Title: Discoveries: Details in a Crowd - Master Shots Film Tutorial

You can use this master shot when you want someone to stand out in a crowd. You wouldn't want your main character to get lost or just blend in in the midst of a bunch of people. Instead, you want them to stand out.
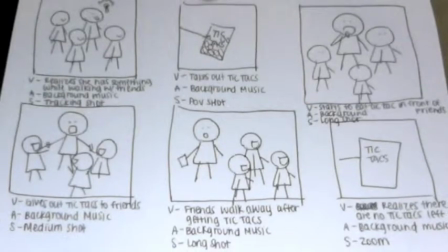21s
In this storyboard reading from top left to bottom right, the main character is walking with a group of friends when she remembers that she has some tic-tacs. She takes them out, but then her friends crowd around her and ask her for something.
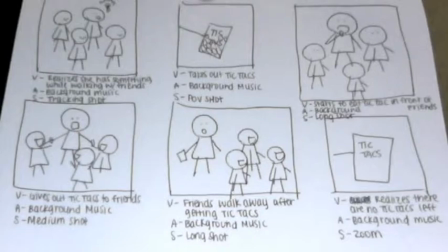35s
She gives them out, but then realizes that she has none left for herself and feels sad. One of the most important parts of helping a character stand out is positioning. Your main character should be the main focus of the camera.
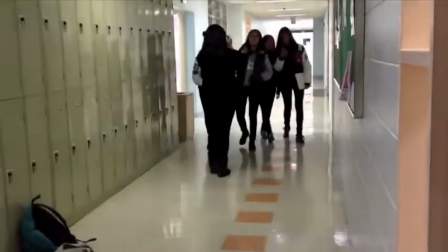49s
Therefore, you can have your main character stand just a little bit ahead of the other characters, so that it stands out just a little bit more, like the girl in the green vest. That way, you can have the character standing ahead be the most important in the viewer's eyes.
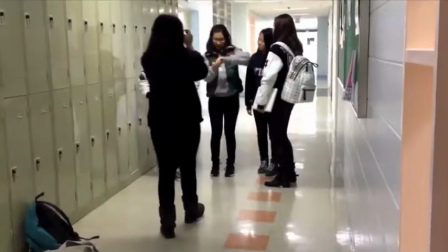65s
You can also have the character facing the camera while the other characters face away from the camera.
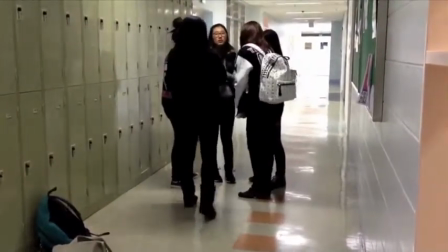70s
They can have their heads at an angle away from the camera so they don't look as important as the main character.
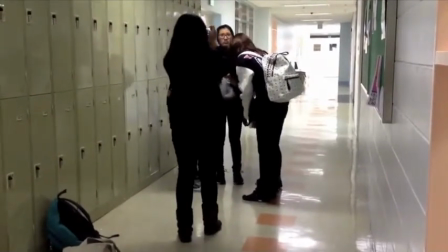76s
Because the character is facing the camera, they receive more attention than the character is not facing the camera. Another important part of helping a character stand out is by utilizing lighting. It is very important to use both lighting and positioning to help a character stand out.
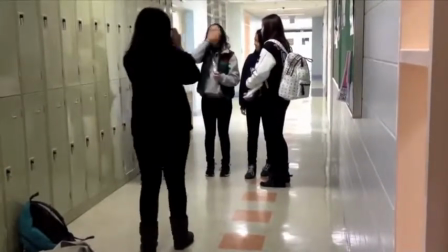93s
Here, the main girl is standing directly underneath the light.
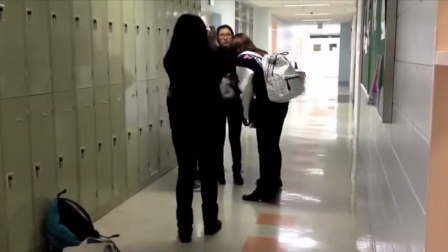97s
The other characters are also facing away from the camera, helping the focus remain on the girl in the green vest. To sum it all up, in this master shot, you have to remember two things to help someone stand out in a crowd. Positioning and lighting. You have to utilize these to help the viewer understand who in the crowd you want them to really focus on. It's really simple. Here, we can see an example of this master shop right now.